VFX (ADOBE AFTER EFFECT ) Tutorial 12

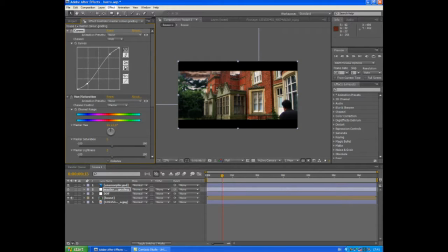20:51 Now the problem with that is, when you are doing this, it affects the colour channels as well, because I'm going in the full RGB colour. If I want to affect one colour channel, if I want to affect just the red, I can choose red, green, blue, and if I want to check the sort out the alpha, I can use the alpha mode here.
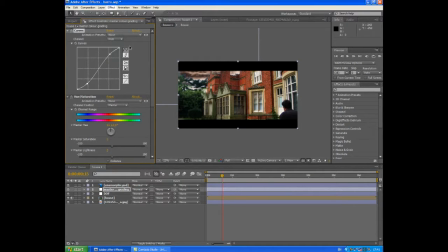21:10 But when I'm using RGB, it darkens all the colours and it lightens all the colours retrospectively of where they are on the spectrum. So what I want to do is I want to go into hue and saturation and take the master saturation, and I want to bring it down, just so that that's not too overpowering.
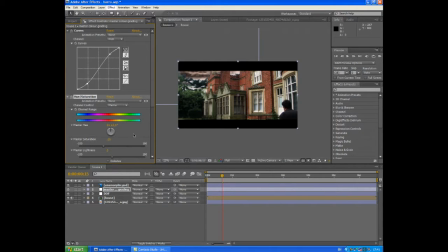21:26 There we go, that looks a lot better, and it's not so overpowering in terms of that orange that was coming out before. So that's the first two things. They are a given on every shot that you ever do. Seriously, people, colour grading is very, very important, and those are the two of the most important things you will do on every single shot,
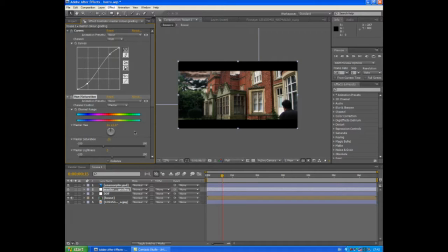21:45 because they'll bring them out of the screen and make them look more professional. So those two things are unbypassable, so get used to them. Then I'm going to go down to levels, and I'm just going to take this triangle at the bottom, and you can see it's got this histogram here.
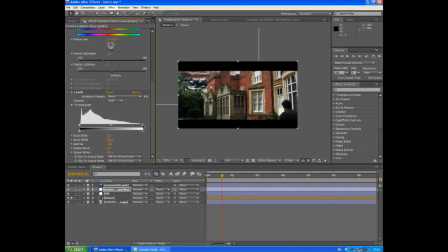22:00 I'm going to bring the first one, which is on the far right. I'm going to move it left a little bit. This is the white channels. I'm just going to bring it to the beginning where the histogram starts to raise up, and I'm going to do the same with the black point here. And this just makes sure that all the black points and the white points are perfect, so there's nothing's overpowering, nothing's overexposed.
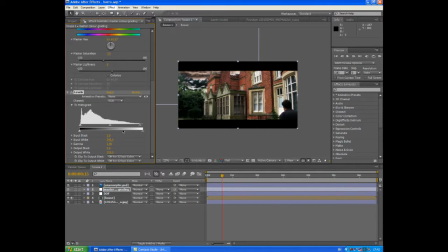22:20 I don't have to do too much on this particular shot, but some shots you may find there's a little bit of overexposure, and just tweaking that can sometimes make all the difference. So that's the first section of the colour grading. It's stupidly easy. Okay, it's probably the easiest part because it's not really a creative part.
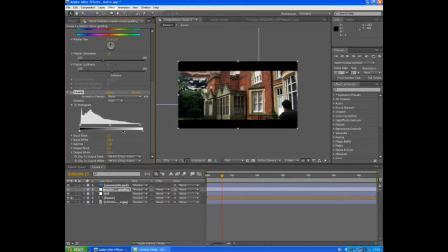22:37 It is quite necessary to make your shot look great. The next part's the bit that's more difficult.
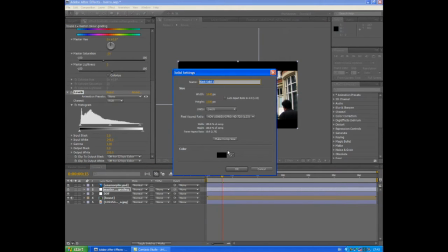22:41 What I'm going to do is I'm going to create a new solid, and it's going to be a kind of a deep green.
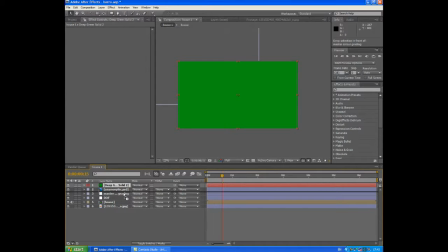22:49 And I'm going to hit OK. I'm going to put that below the master grading, and you can see everything's gone green. Now we're going to look at something called blending modes. Remember, if you haven't got this up and you can't see this, you want to hit F4, because you'll be able to see this instead.
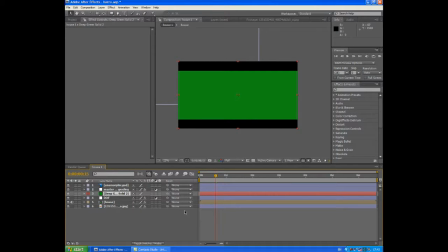23:06 There's two menus, there's this one and this one. If you can see this one, you just want to hit F4 and bring up this one. Okay? And we're going to look at blending modes. Now blending modes are great fun. What they do is they, on a really basic level, using all kinds of algorithms and maths and clever stuff that the people who wrote this program know about, but I don't.
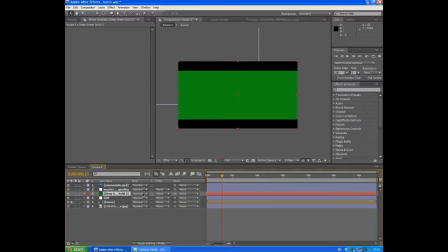23:26 Basically what it does is looks at the layer that you're putting the blending mode onto, and then the layer or layers below, and decides how that layer reacts with the layers below.
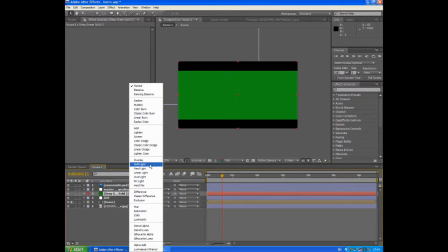23:39 And let me show you how that works. If I click normal, and where it says normal I'm going to replace it and click on soft light, you'll see what happens is the green is still there,
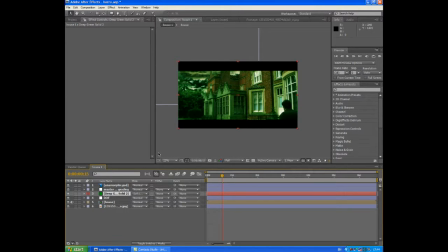23:48 but it's reacting with the coloration of the layers underneath, and it's also reacting with the highlights and the shadows. So where it's lighter or white, the green is lighter, and where it's darker and more shadowy, the green is darker, and it makes it look like a more realistic looking filter.
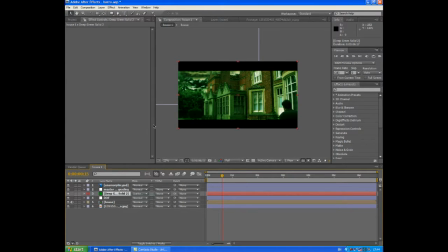24:04 If I was, for example, going to go for darker colour, you can see that does something completely different.
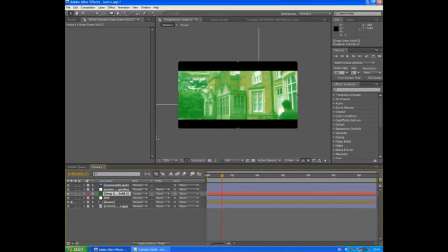24:11 What if I want to go to screen? Again, it makes the whole image brighter, but still reacts with the shadows and the highlights.
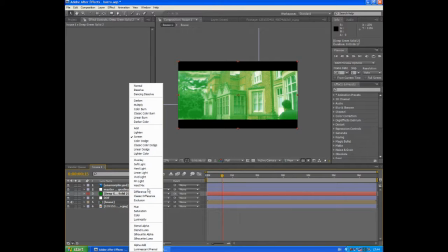24:18 So have a play around with blending modes, because they're really good fun. But the one that we're going to use today is going to be soft light.
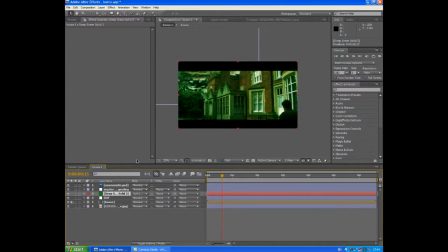24:24 You can use overlay, but I prefer soft light. I think it looks better. Okay, now the first thing that I notice, and you probably noticed, is the green is too bright to be a dark and brooding scene.
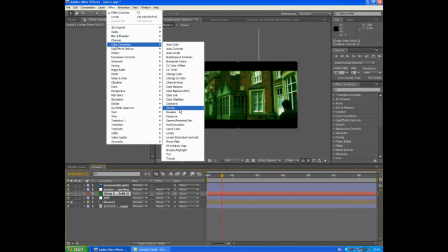24:32 So I'm just going to go to Effect, Color Correction, Curves, and I'm going to bring the colour down a little bit.
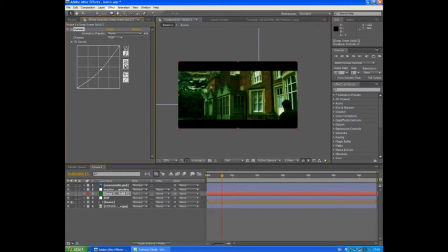24:38 There we go, that looks a lot better already. It looks a lot better. Something else that you'll notice, that I've noticed, is that orange is still overpowering a little bit.
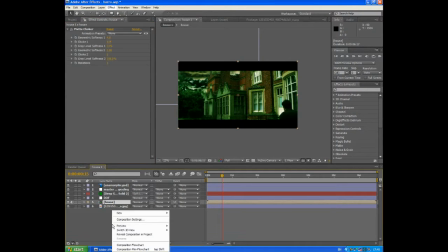24:45 It's still showing through a bit too much. So just above the house layer, I'm going to put another adjustment layer.
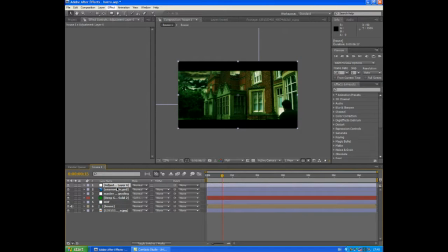24:50 Now there's no limit to the adjustment layers that you can put on, and there's no limit to the amount of effects that you can apply to any one layer.
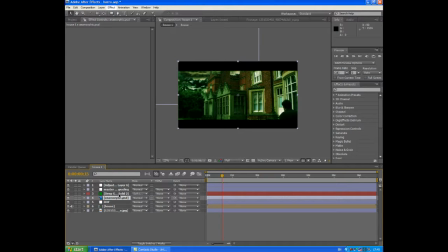24:59 Just make sure you keep track of them, and the best way to do that really is to name them. So I'm just going to name this one House Color Grading, and of course this I'm going to call the filter. Okay, and on the house color grading, I'm going to go into effects.
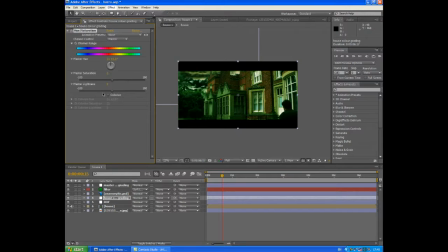25:17 I'm going to go into color correction, hue and saturation, and bring the saturation down ever so slightly. I don't want to affect anything apart from the house layer. That's looking really good. I'm going to go to the master, and I'm going to bring that up a little bit. I'm just going to, there we go, that's looking quite good.
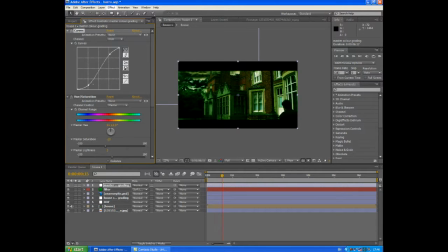25:36 I'm just going to bring the darkness down a little bit. I'm going to bring the highlights down a little bit. I'm just going to tweak it, and like I said before, you want to spend the time doing this, yeah, and tweaking it and making it look great, because that's how you're going to come up with a really good effect.
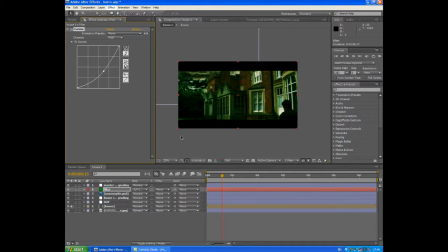25:52 Let's make this darker. There we go, and there we have a far nicer looking shot. Now the last thing I'm going to do in terms of the this part of the color grading, the bit where the second step, the coloration, is I'm going to add a diffuse, because I like diffusing the shot.
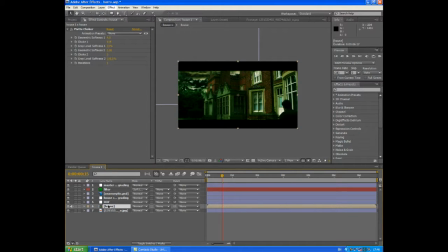26:08 It makes it look a little bit more I just think it looks nicer, to be honest with you. You can miss this part out if you really want to, but what I'm going to do, and just follow this along for now, I'm going to hit Control D with my house composition selected to duplicate it.
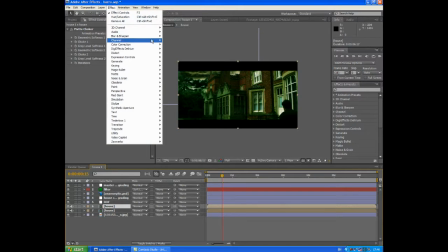26:21 I'm going to go to Effect, I'm going to go to
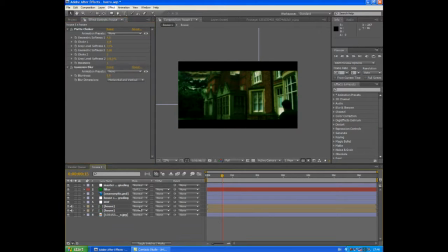26:27 Gaussian Blur, and I'm going to bring the Gaussian Blur right up, and then I'm going to hit Soft Light again. And you can see what that does. I'll just show you now quickly. Before, after. And it just adds a little bit of depth. I don't know if you can see that. It's just a little bit.
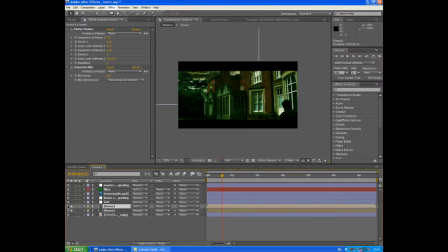26:46 It's more than the slightly less than the eye can probably take in and notice if you're just watching the shot. But for those of you watching the tutorial, you'll definitely see the difference. And I'm just going to go into the house color grading and bring that saturation down just a tad.
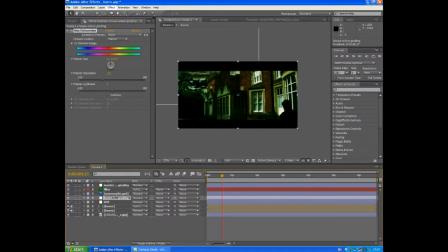27:01 And you can see that that just has added a nice fuzzy depth to the whole shot. And I think that works for what I'm trying to do. So, two things now that I'm going to do for the cherry on the top.
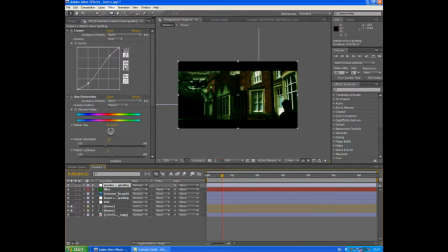27:16 And the first thing is I'm going to add a vignette. And the way that we do that is just above the, so I'm just going to move these all below.
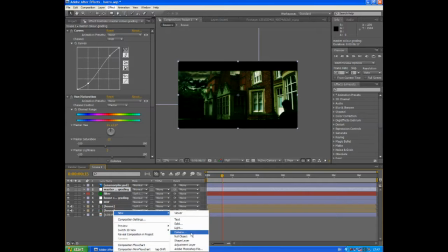27:25 Just above the master grading, I'm going to go into new adjustment layer, and I'm going to open up curves again.
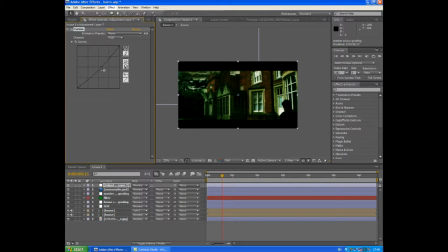27:32 I'm going to bring the curves right down so that I can almost not see what's going on in that shot. And just here where you've got the rectangle tool, what I'm going to do is I'm going to click it and hold it, and it brings out this menu, and I'm going to go to ellipse tool, I'm going to release, and then double click that icon. Okay, so you can see what I've done there.
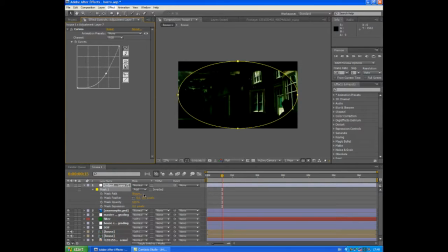27:51 So what I'm going to do now is I'm going to go to the mask, and I'm going to hit M a couple of times on the keyboard and make it subtract. And what you can see that's done is the outside edges are dark and the inside is nice and normal and bright.
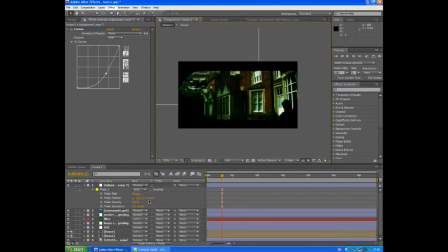28:05 But you'll notice if I click away from this, it's very, very harsh. So what we're going to do is go to Mask Feather and bring that up quite a lot. And we've created what's called a vignette, and it just adds a little bit of depth again to the shot, and before and after. And these are all things you want to play with. Spend some real time.
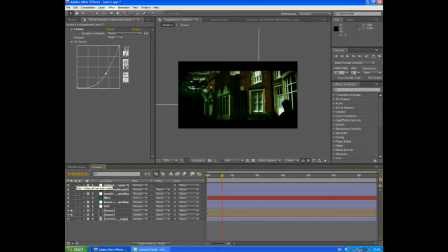28:21 When I first did this shot, I spent, no word of a lie, I spent a couple of hours just trying to get my colour right. Okay, it's really important that you spend that kind of time on this section, really making the shot look great.
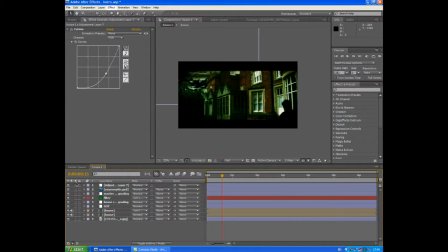28:35 Once you've done it for the first shot and you've got an idea of what it looks like, you can then take a lot less time just applying those effects to the rest of the shots and making it look consistent. But for that first shot where you're really trying to develop your look and style of your film, spend a long time.
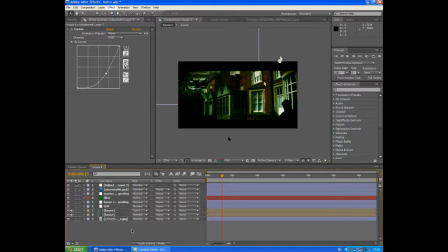28:49 Okay, so the last thing we're going to do is we're going to add a light to this window, and the way we're going to do that, dead simple, we're going to add another solid. Okay,
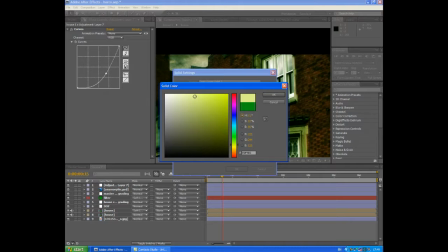28:58 and we're going to add a nice pale yellow solid like this.
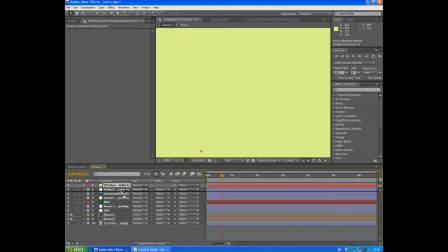29:03 Hit OK, and it's taken over everything. We're going to apply, put it underneath everything.